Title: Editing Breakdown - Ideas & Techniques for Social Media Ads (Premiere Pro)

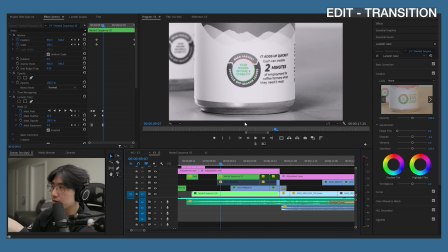As soon as the mask hits year-round income and stability, I duplicated the clip
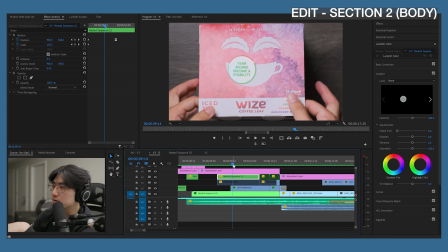so that I can have that move independently, cut to a new clip in the background. That's supposed to show, again,
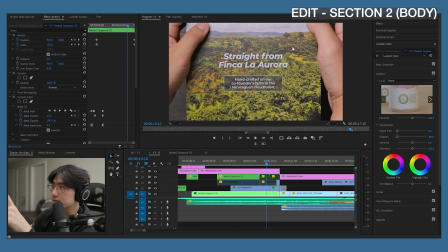they can read the text if they want. I don't expect them to. What I'm trying to show is, oh, it's like a rainforest looking place.
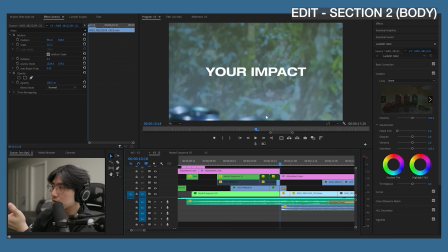And then now I can switch into kind of the more foliage clips.
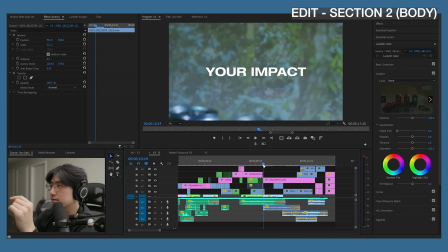And again, playing with text, which I completely glossed over here, I think.
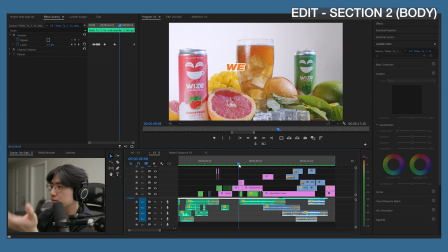Right, we hope you see your impact. And again, playing with text and visuals is a really important component. We hope you see this.
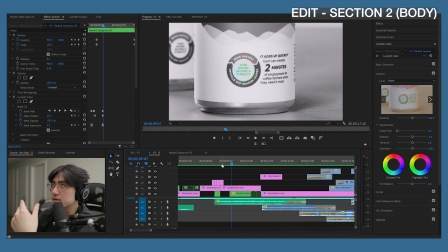I'm showing exactly what I hope the audience sees as soon as I show that text. We hope you see on the bottom of our can, in this little corner of our can, year-round income and stability.
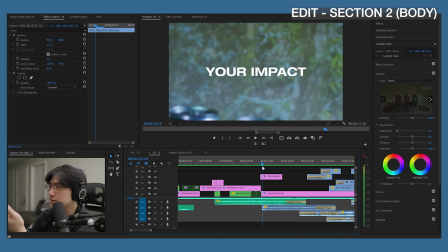What does that mean? Oh, straight from what? Oh, your impact.
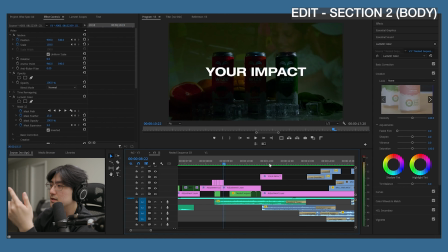We hope, and then it's kind of, again, playing in though. We hope you see your impact. I think this also changed though.
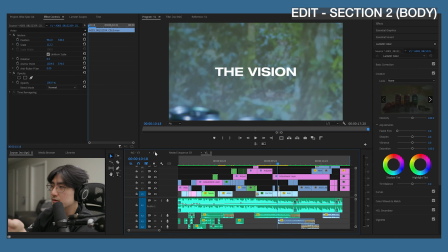The vision, it was the version 1, and then yeah,
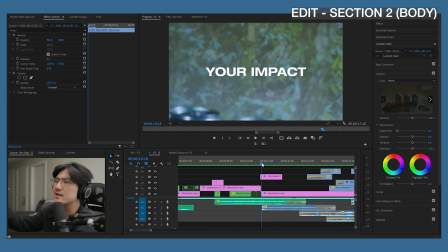I think this is a little bit more personal to the audience and also still makes more sense at the same time, because this is what you're doing when you're supporting this brand and this product.
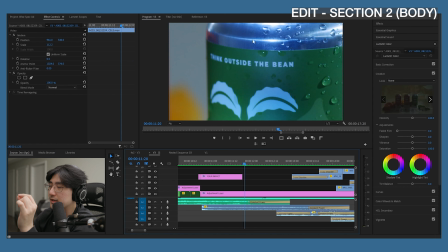You are giving work to these farmers, and this is kind of a slogan, think outside the bean, ties into this vision, so I just flashed that.
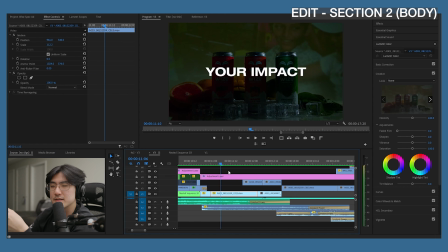Projector too, by the way, I think it was just for that nostalgic feeling. This is the memory of where this brand started.
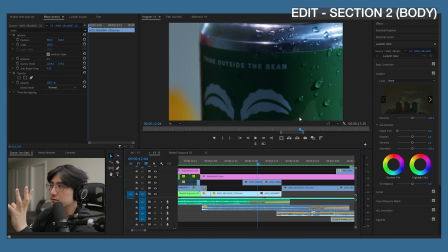Visually too, that's why you see a lot of the colors are less vibrant.
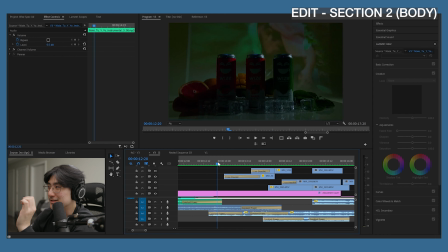If you remember, I said I don't like cross dissolves, but I just got lazy because I wasn't sure how to transition from these projector
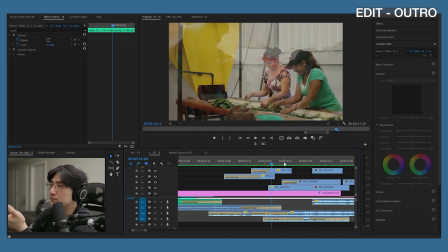shots to the actual archival footage of them working with these farmers,
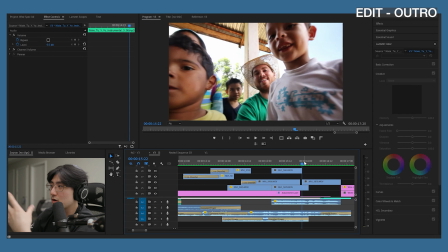laughing with them, a little bit of the process with the kids. And I was thinking the easiest way would probably do like a Super 8 film overlay or whatever, and VHS overlay. And I think that probably would have produced better results. I will say I was just a little bit lazy and also just kind of want to veer away from that effect because I feel like I'm slowly overusing it and over relying on VHS and film overlays.
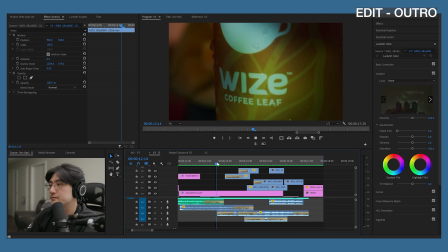And I also feel like they're becoming a little bit outdated. So kept it simple, cross-dissolved a whole bunch of clips.
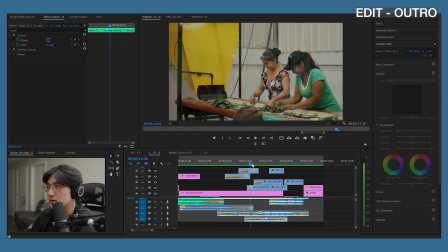I just focused on adding more sounds of the place and laughter and children.
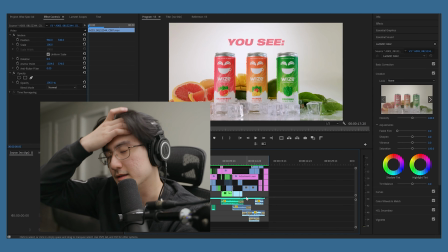I think that's all I have to say. I could ramble on forever and ever, and this is probably the worst organized video on this channel thus far, but that kind of just reflects on how I'm doing and where I'm at right now. But I feel like I just really wanted to get this video out, and I'm hoping that I can clean up this series because I feel like I can share a lot from the editing perspective, especially in this space of social media. I don't consider myself a very stellar shooter, lighting person or audio person or whatnot, but the editing side of things, I'm fairly confident that I can emulate a lot of things out there, except very tedious things. Kind of see even here that if I get lazy, I get lazy. Certain things require very tedious processes that I just don't think are worth it at the end of the day. But again, we're rambling. Anyway, sorry for all of the rambling today. As always, thank you for your time. Stay healthy. Bye.